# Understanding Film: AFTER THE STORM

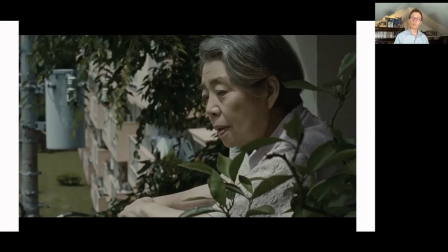8:28 Sort of her apartment is the locus point of the plot. She loves bringing people into her apartment to kind of make them feel welcome, make them feel happy. But also she's dealing with her own sense of loneliness. The film begins with her husband having passed and kind of working through the will.
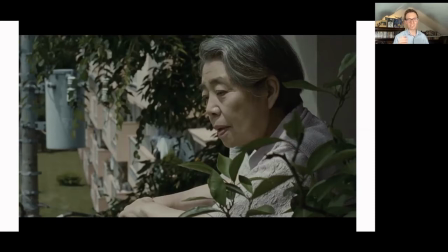8:44 And both of her children, Abe Hiroshi's character and his sister, kind of like stealing stuff out of the apartment to sell sort of little trinkets here and there. But we'll see that she, in much of Coriata's film, is always kind of an emotional North star within the family.
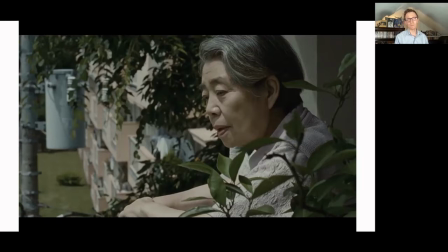9:00 And it's often the elder. And we'll see that plays out even if their space is quite constrained, the emotional reach is quite extensive.
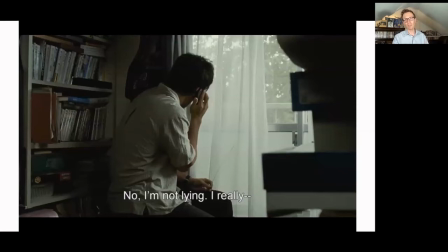9:10 So one thing to consider is that in creative films, there's often a hyper detail paid to interiors and also very constrained spaces. So we're going to give you some great examples coming up, sort of breaking down a couple of shots, a couple of sequences. but early on the film we see to the extent that you know it's hard to find
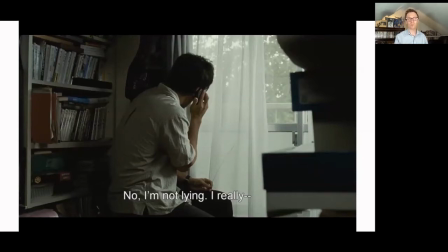9:30 privacy which is also part of Kori-8 is both maybe themes but characters struggling with that but also the way that his camera and his storytelling becomes very very close to the characters we really understand over two hours so much
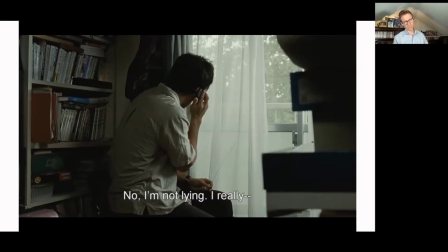9:43 about them that sometimes you miss so in this moment where Abe Hiroshi's character is trying to take a call there's nowhere to take a private call in
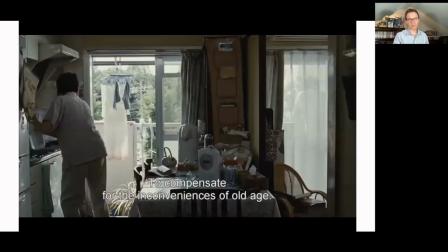9:51 this tiny apartment so he's sort of like curled up in a ball over to the corner. And this sequence here, I think it's a nice one. So we see lots of shots like this in Corrietta's compositions, very tight, very cluttered, smaller apartments in many of his films. I think Nevermore so than After the Storm does a great job.
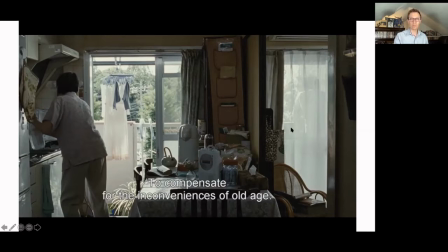10:09 So we have also this lateral composition because we can see Babe Hiroshi through the window there and the grandmother and the mother. But we also see sort of all the different objects in the foreground, some things in the background, and even to sort of push into space, we can see the trees and the power lines.
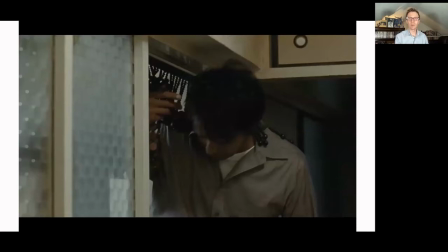10:26 Sometimes also space is so constrained. And I think, you know, Koriata probably likes A. Puroshi because he looks very distinctive, but also he's very tall.
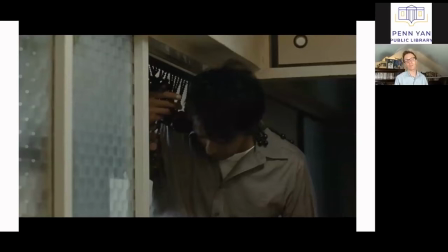10:34 And so you can play with sort of the architecture and the casual and normal space within these kind of stereotypical,
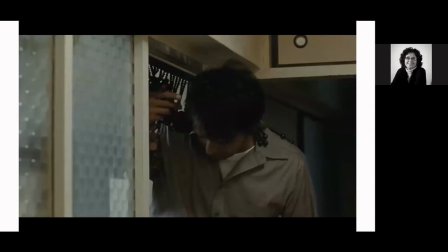10:40 but sort of normal Japanese apartments that he loves to explore. So there he is sort of dodging under this doorframe.
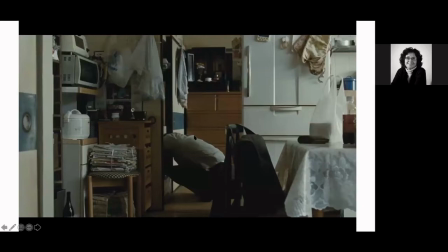10:47 And sometimes Koriata even sort of pushes things so that even in this shot, we see a character crouching and looking into the storage area, but we lose the head.
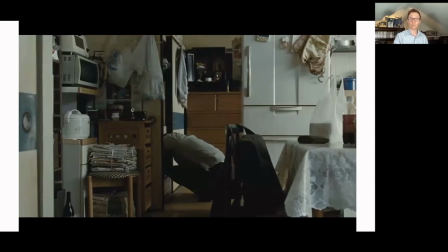10:55 And so sometimes we get the sense that the spaces are so constraining that we lose part of the character.
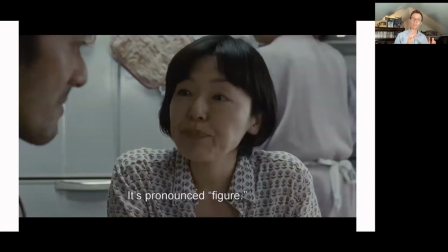11:01 I like this sequence here where, you know, sometimes within shots, we get a sense of how space is very cramped. Here, the main character is talking to a sister and she's right, she's sitting at a table and there's a fridge behind her.
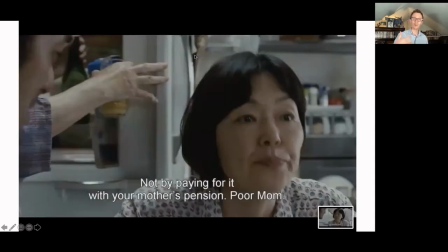11:15 The mother, the grandmother's coming to the fridge she has to lean forward as the door comes over like that's how tight the apartment is um that you know she can't be sitting at her chair in the same position because the door to the fridge opens right imagine this if this was the situation
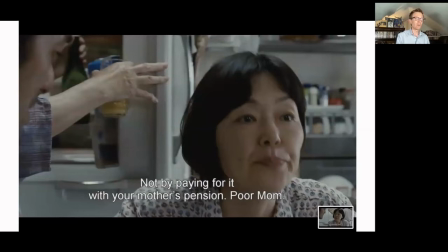11:31 you're in maybe it is a situation you're in um but in i also love though the fact that his sister kind of just understands she doesn't look back she just knows if i hear mom behind me and she opens the fridge i'm going to have to lean forward and this is another way
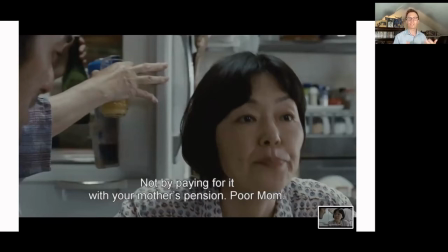11:44 that koreata sort of explores our relationship to space in terms of how we get used to things and how we sort of become almost innate individuals. She's living in a whole different house. She has a whole different family now as a grown woman, but she still remembers all these sort of patterns that you have to inhabit as you live in these spaces.
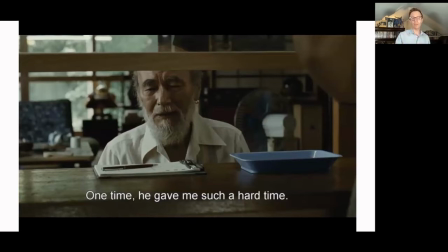12:03 We also see, so it's not just this one apartment, of course, we have a nice range of locations in after the storm and in this this reoccurring pawn shop, right, April Oshie's character keeps taking stuff out and trying to pawn it so he can pay alimony, we have this sort of tight cramped space both below and above of the pawnbroker.
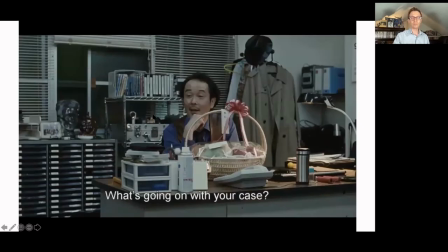12:22 We also have some really neat, you know, not cramped because we're in different spaces, but great internal shots, a bit more, frankly, variety than you often get in Coriata.
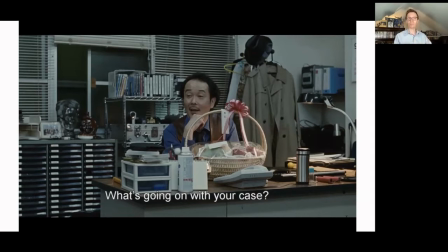12:33 He often has that one location, that one house, shoplifters, three little sisters, the apartment, like father, like son, and here with After the storm. This film does get a little bit wider. So this is the interior of the private detective office where he works.
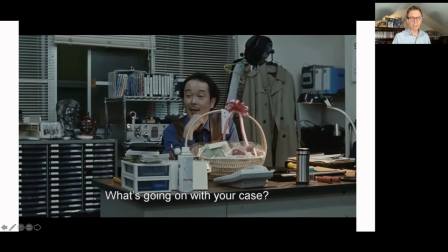12:46 You can see kind of the same attention to detail Correa does and I like this shot too because of all the lines. There's the blinds, there's the DVDs, there are these files. There's a lot of like line energy in this space.
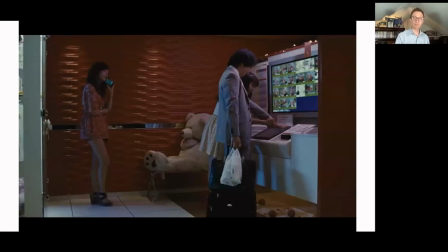13:03 We kind of get an echo of that at this Love Hotel. Again some part of his work is tracking people trying to find who's cheating on who for the client. And we see here sort of the striation in the section here, right, a giant teddy bear for sure, but the cubes.
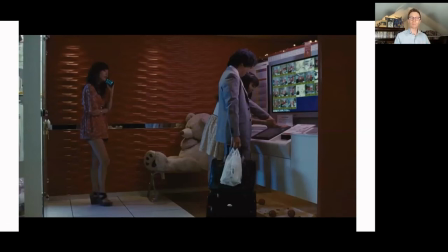13:18 So sort of line compositions, even though we've sort of broken out of the traditional design of a Japanese home, though that's sometimes part of creative design. We see it kind of transposed in these different locations, again, all interiors.
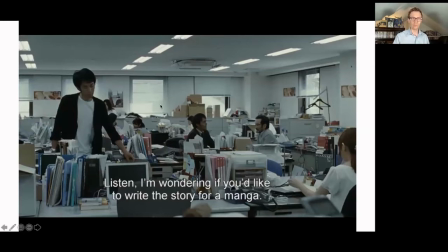13:31 And this is sort of the hyper messy. This is a comic book office, a manga office, where Abe Hiroshi's character is sitting here kind of trying to find some kind of work so we can of course pay the alimony but even in this kind of really busy sequence we have lots of vertical lines from the books to the binder to
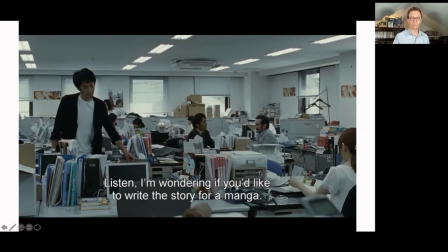13:51 just sort of the alignment of people and then you know to get as busy as possible
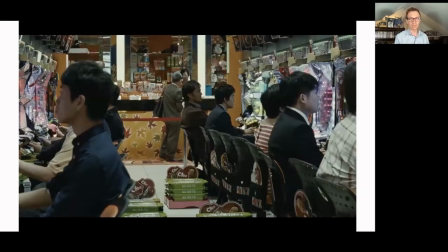13:59 we have the sequence later in the film at this gambling set of mini casino and so we get this nice range in this film, which I think is why also I like thinking about After the Storm, this and maybe The Third Man, his sort of little dabbling in murder mystery.
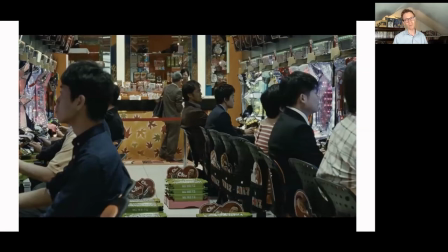14:16 It was kind of a weird film he put out like right before Shoplifters, so not a lot of people saw it. But he really kind of expands the scope, even after we're always pretty much inside in this film, except for some key moments I'll talk about at the end.
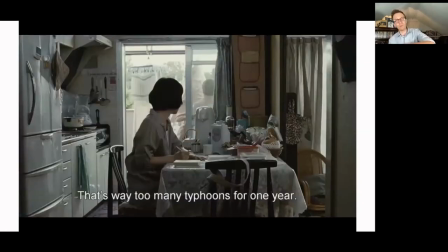14:31 One way, though, to think about, you know, so we have the wide sweep of all these different interesting internal locations. We have sort of very intimate understanding of space, sometimes through very particular moments or sight, I don't know, not sight gags, but sort of like sight arrangements that are interesting.
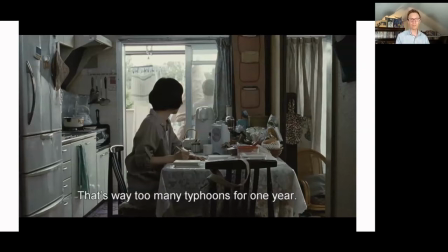14:48 But this is the first shot of the film. And I think it really gives you a great sense of what Corey can do with space. Because much of what I've shown you is kind of just static images. His shots do take longer than many directors that maybe we're used to.
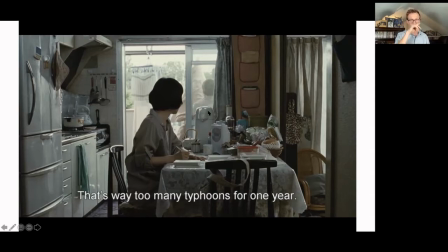15:01 But in this sequence, we see again, the sister talking to the mother, the grandmother, and the shot, the film opens like this. The sister is writing out some thank you letters and she's on the porch. And then it switches. And so it's the same space and it seems very tight.
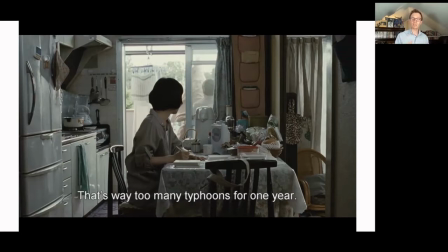15:16 But what Corriette is so good at is even in tiny spaces, kind of finding the angles to really kind of expand our understanding.
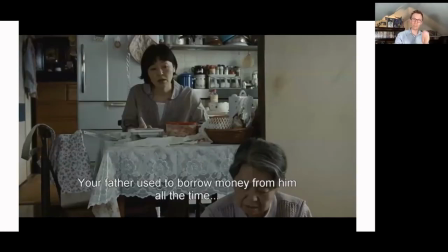15:23 So we maintain the feeling of compression and tightness. Like this shot feels very cramped. This shot feels very cramped yet they're totally different and so we get these two different very different angles and so without maybe having the camera wander through this tight space we're getting these two and soon three or four shots that give us a sense the entirety of the area
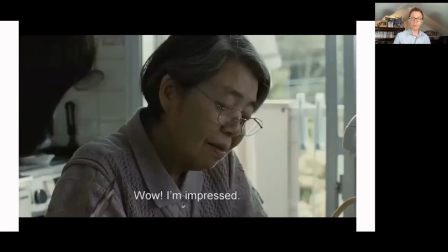15:44 and we sort of continue that there now we get a close-up right so instead of having
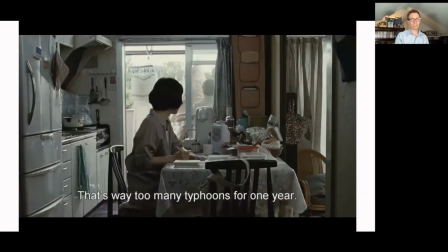15:49 you know these medium shots right you can't do a wide shot that space is too small
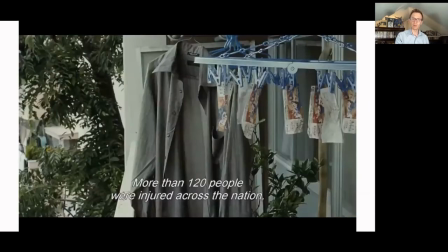15:54 we get a nice close-up here sort of zooming in on the mother the grandmother and then towards the end we go outside
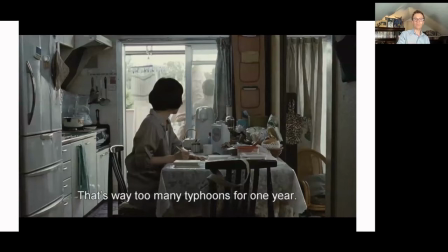16:02 we go to that porch where we saw the mother in the first part of the shot and we go outside and we get to see sort of what this is
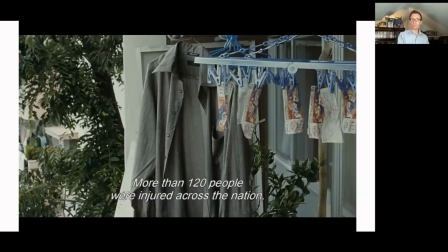16:09 like it's a tiny little balcony and yet Corrieta takes us out there so we can
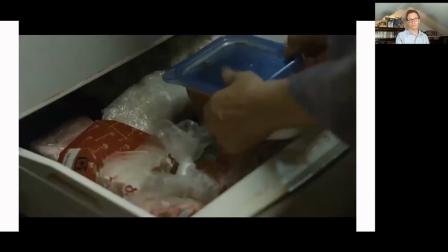16:15 see that space you know just a few other references though, I think it's not simply sort of, you know, creator can really place us in a very tight, intimate place. It's also, I think, a sense of what we can do with what we have.
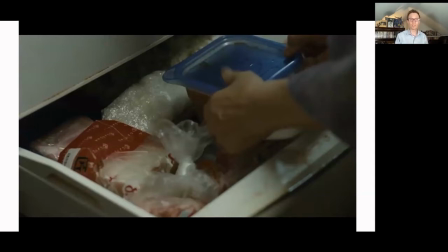16:32 I don't want to say what we can do with less because, you know, that's a relative thing. And we see that the grandmother is especially caring with food. She's constantly playing out these Tupperware containers.